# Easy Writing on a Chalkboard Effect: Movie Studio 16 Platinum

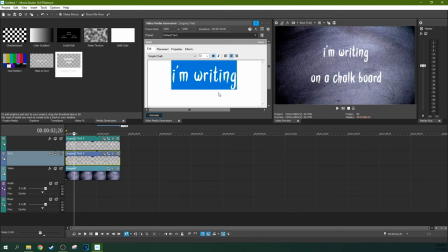268s
All right, so now we've got a chalkboard kind of writing, but it's not.
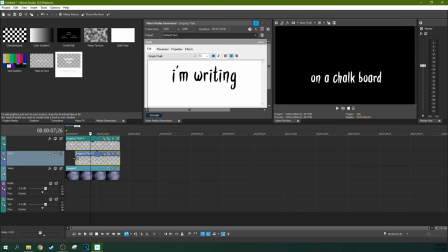280s
It does not look like you're writing on a chalkboard yet. Well, first we're going to shorten this bottom one. We're going to go line by line.
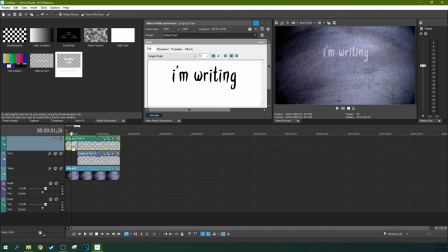285s
And we're going to grab the top right-hand corner, add a fade. And that fade, we're going to add a transition. And we're going to go to the Transitions tab.
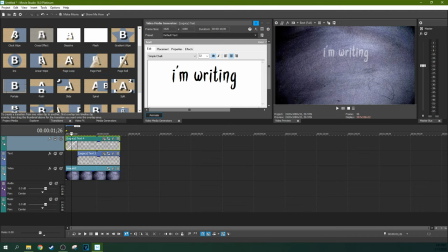293s
And you're going to go to Linear Wipes. And you're going to add a linear wipe right here.
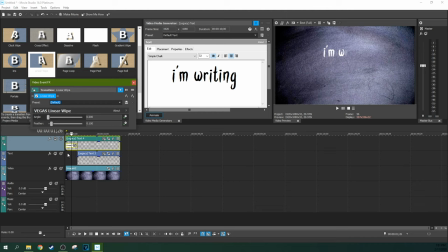300s
And you can do this in a lot of ways, but with the default one, it's already going to work because it's going from left to right.
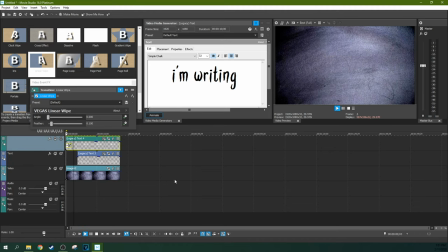307s
That's the most important part. And how fast it does it depends on how long of a fade you have. And so that's how you adjust the speed. I'm going to add a touch of an angle to it to where, as you can see, it kind of has more of a top to bottom, and that's going to feel a little bit more like writing.
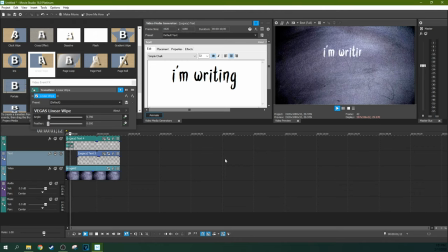325s
And I'm going to get rid of the feather. And that has a bit more of a writing feel to it. Now, this isn't a perfect writing letter to letter, but it's going to have this left to right scratch on the chalkboard feel to it.
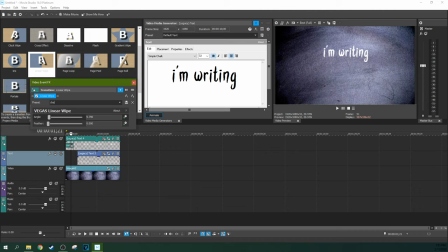338s
And then what you want to do is you want to save this, because you're probably going to be doing this a lot. So go ahead and save it.
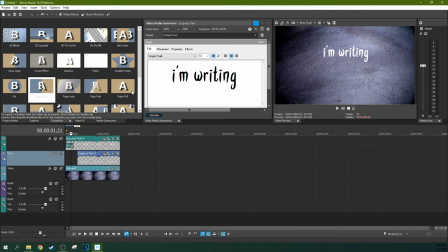344s
You can type in a name right here and click on this floppy drive, and that saves the preset. So then when you add the same linear wipe to your next one,
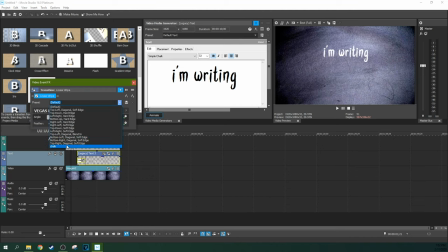353s
you can just go to your preset and you don't have to do anything else.
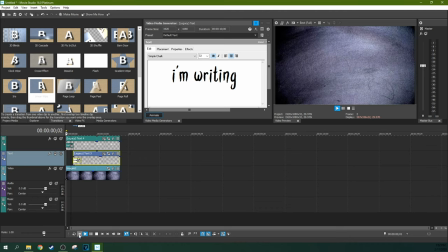357s
And then when you watch it back, you get the writing on the chalkboard effect.
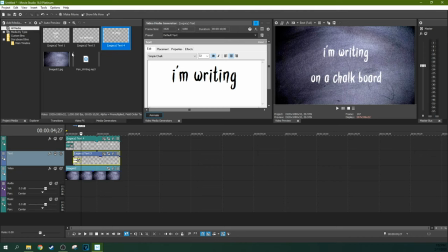366s
And an easy way to kind of sell that effect a little better is to go ahead and add your pen writing effect, or whatever
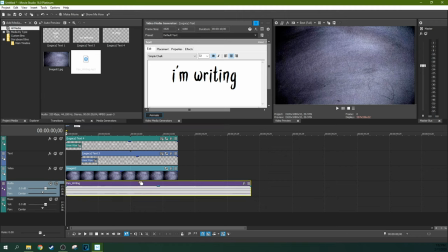383s
kind of sound effect you decided to go with, and use it, have it start when it writes, which will be about there, and have it end when it's done writing.
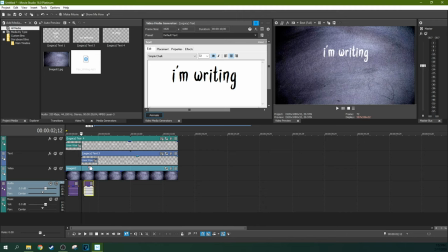396s
So kind of it'll be tucked in the middle of your little transitions there, and then that'll give you a bit more of a chalkboard feel, and there you go. That's writing on a chalkboard.
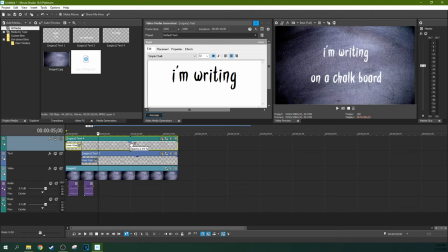411s
You can always kind of lower the opacity just a little bit if you want it to kind of have a little more bleed through. So that is how to use the legacy editor to use a custom font, and then with that custom font, make a writing on a chalkboard effect.
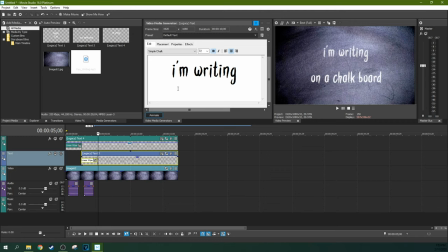427s
So I hope you're able to use this in your videos, and thank you so much for subscribing. I'm really super happy with the way this channel is growing. It's part of the 50 videos, and I'm working hard to catch up on that. And this is how anything you buy through my affiliates links helps us out a ton.
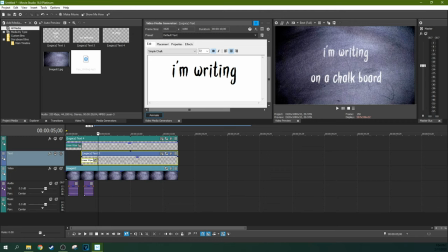443s
If you're new to the software, I highly recommend checking out my Udemy course, where we go through three separate projects together, and you not only learn the software, but you also learn some editing theory as well. So thanks for watching. I'll see you next time.
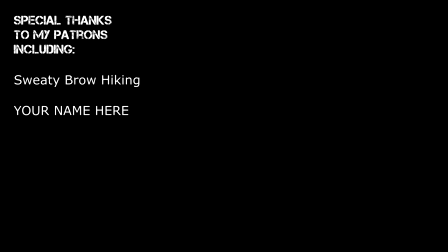455s
A special thanks to my patrons from Patreon, including the patrons you see listed here.